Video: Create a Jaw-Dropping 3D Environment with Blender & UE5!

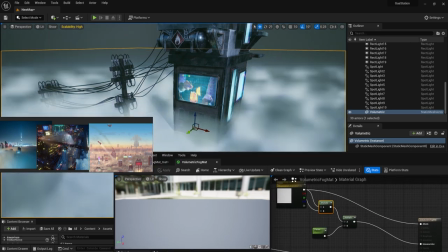And afterwards, I realized that the bottom doesn't look quite as nice. It doesn't look like it's placed in a certain height.
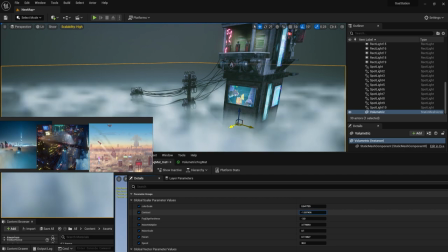So I actually made use of a large light source and placed it right underneath our entire scene.
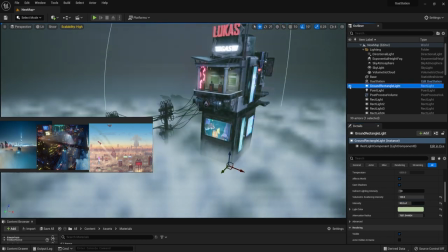And that way I just lit it up from the underneath just a little bit.
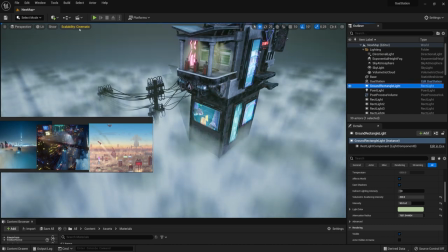And of course, I made sure to adjust the light source of the sun as well a little bit,
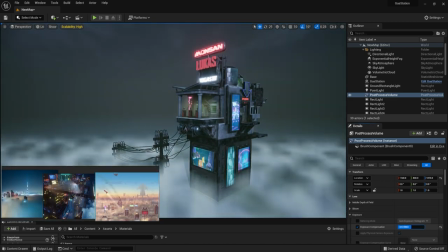just so we could get some nicer shadows coming from behind, and so we could see those shadows coming onto the volumetric fog itself,
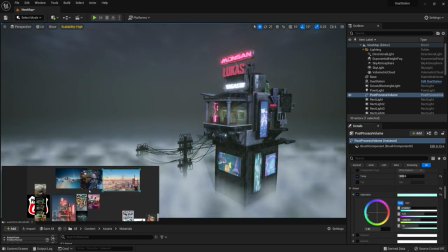which I think turned out really well. So once I was happy with that, I was playing around with the fog.
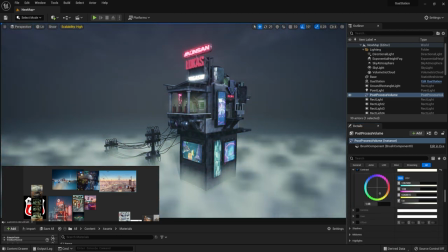I was trying to figure out whether or not I still want to make use out of a softer type of a fog, or whether or not we want to make it look a little bit more gritty.
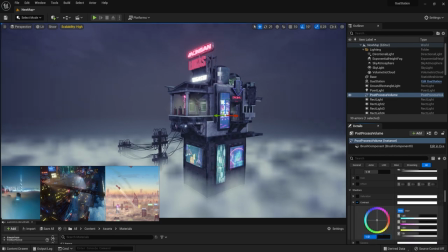And the volumetric fog by itself, by default, with just a simple 3D noise,
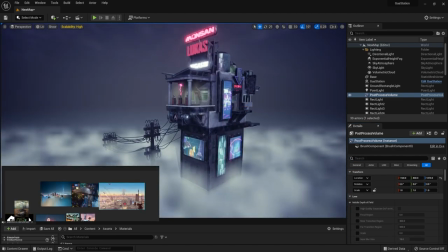doesn't quite cut it when you're trying to add certain amount of detail, and it just looks a little bit too much in regards to the way the pattern is laced.
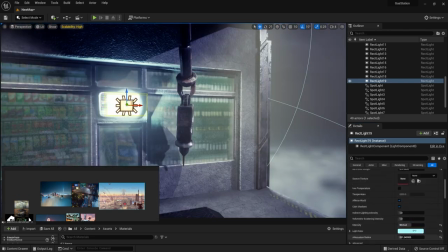So I was actually playing around with the overlays of like base colors and whatnot,
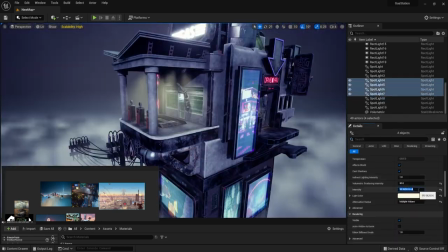and trying certain techniques in regards to how I'm setting that one up.
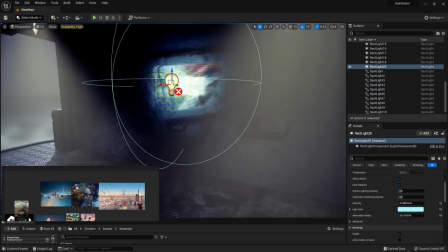But at that point, I just kind of ran away from the problem. I went into the post-process volumes and just played around with the color grading.
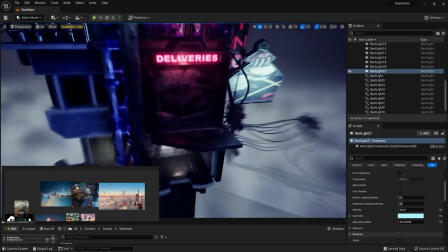I wanted to get out those nicer colors out of our entire section and just
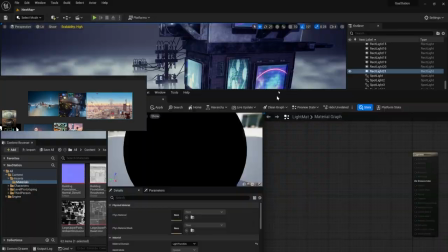make it look so much nicer in regards to how our environment is being color graded,
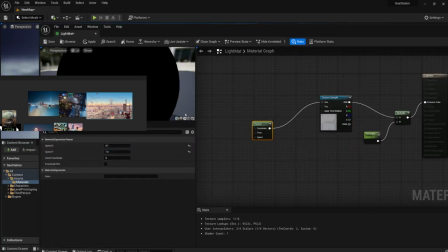basically the way the shadows are contrasted and the way our neon lights are glowing within our scene.
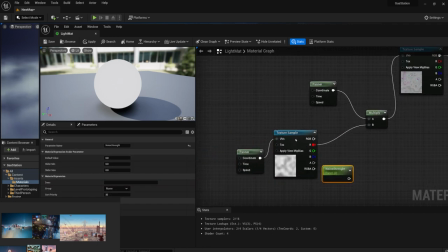And while doing the post-process effects, I realized that some of the screens aren't glowing quite as well,
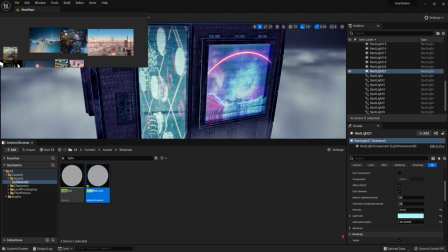the smaller ones especially, so I just added some additional light sources for that.
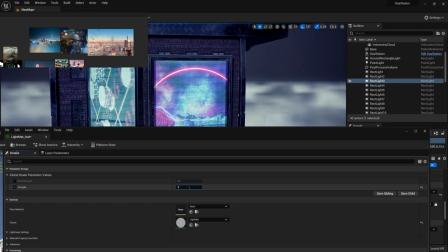And you can see that some icons for the light sources are actually crossed out because within the real time they get blocked off,
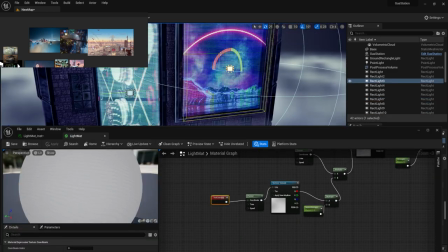but since we are using Lumen Global Illuminations, that doesn't seem to give us as much of a trouble.
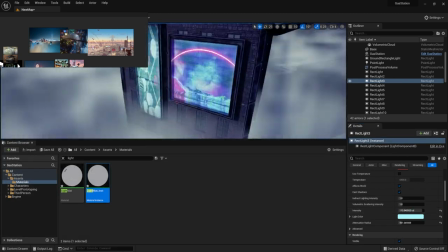Seems like most of our lights are working, and since it's based on which way our camera is being placed,
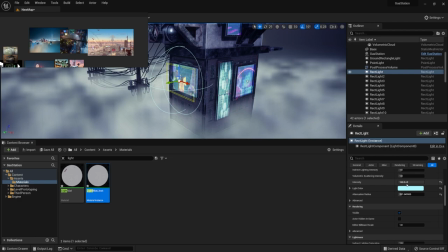it doesn't show up as anything troublesome. All the lights seem to behave just as expected.
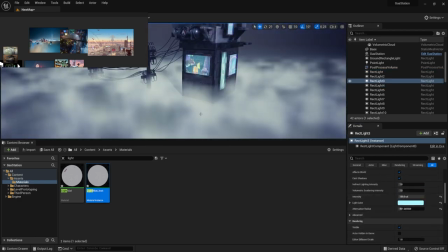Then afterwards, I realized that the screens might need some like glitchy effects,
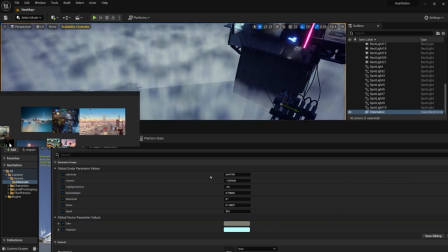so I actually just used that type of a screen overlay that I used within Substance Painter.
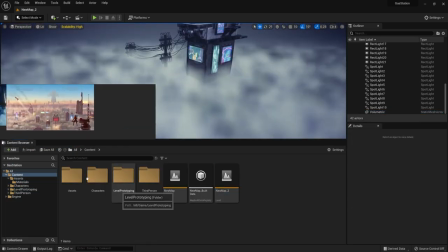I applied it onto the textures directly and made them pan a little bit and just wobble a little bit,
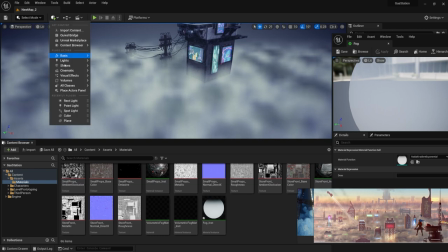and that gave us some really nice kind of emotion, some casual flickers that go in between the screens,
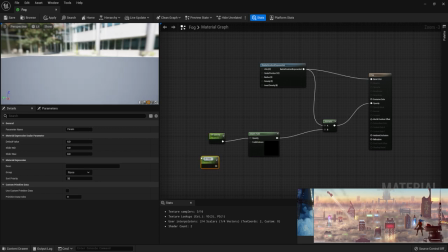and I think that turned out quite nice. So yeah, I was pretty happy with that. And all in all, the entire scene was finally coming together.
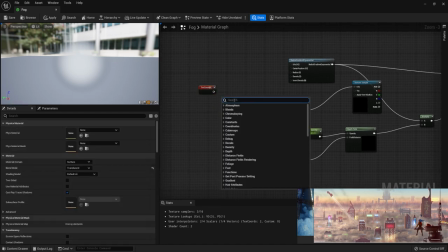All the lighting, the neon lights, all the advertisements were finally looking like a cyberpunk type of a scene.
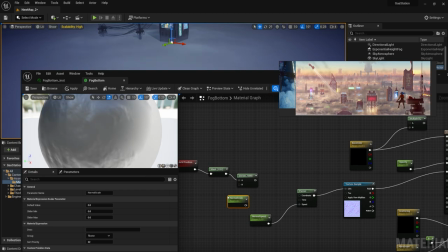The entire setup just makes me feel like I want to play the cyberpunk game again, and maybe I'll give that a go sometime in the near future.
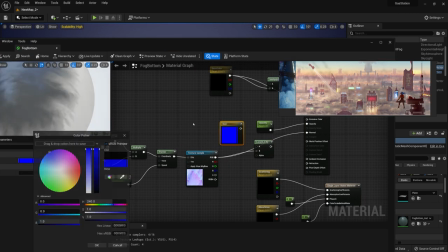I don't know about rewatching cyberpunk animation itself, it was too much of a feeling trip, so I don't think I'll be watching that anytime soon.
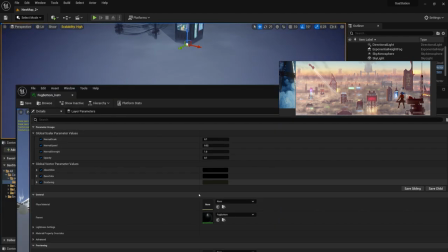But yeah, this was definitely giving me that type of a cyberpunk vibes.
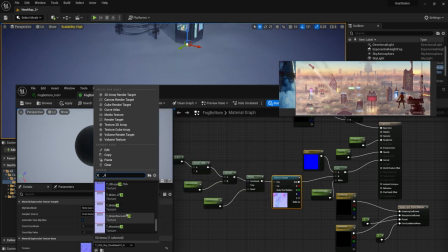But yeah, this was definitely giving me that type of a cyberpunk feeling,
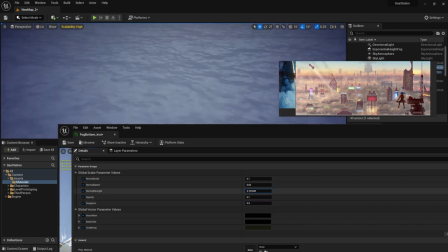and I was actually even listening to cyberpunk soundtrack while working on this, and it was just really enjoyable experience.
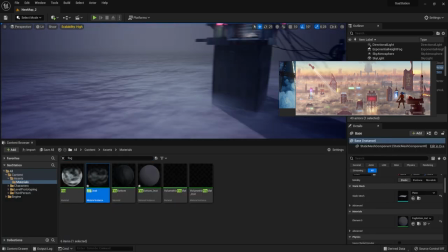And yeah, I'd love to know if it was just me or it actually gave those type of a vibe, or at the very least an atmosphere that's similar to a cyberpunk.
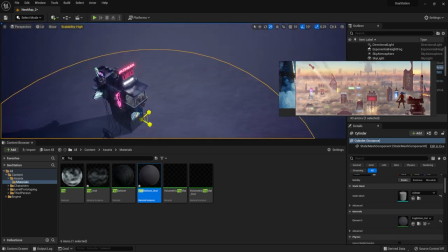So yeah, let me know what you think in the comments down below if we succeeded in that. And yeah, going back to the fog, I was quite stuck.
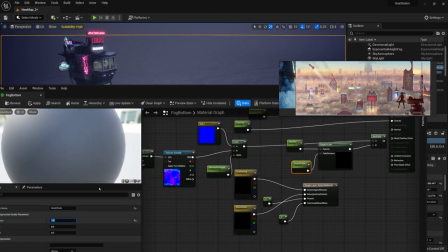I wasn't quite sure what I'm going to do. So actually what I ended up doing is I ended up getting myself a different type of a layer with a fractal noise,
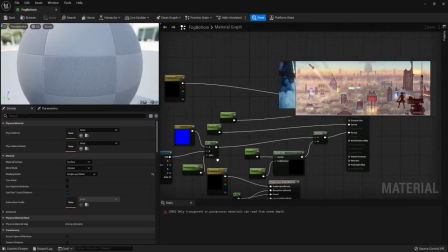which allowed me to kind of blend in those fog textures nicely.
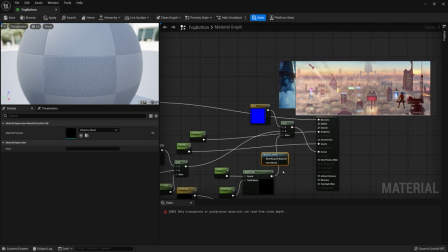And I think I used a gradient radial exponential, which allowed me to kind of cut off the platform.
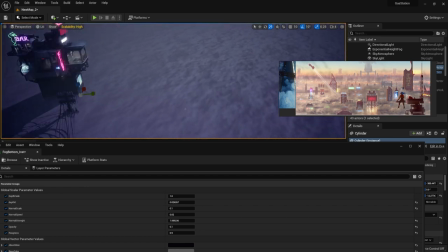I didn't want it to be too much visible in the back, so I actually just made use out of the mask for that.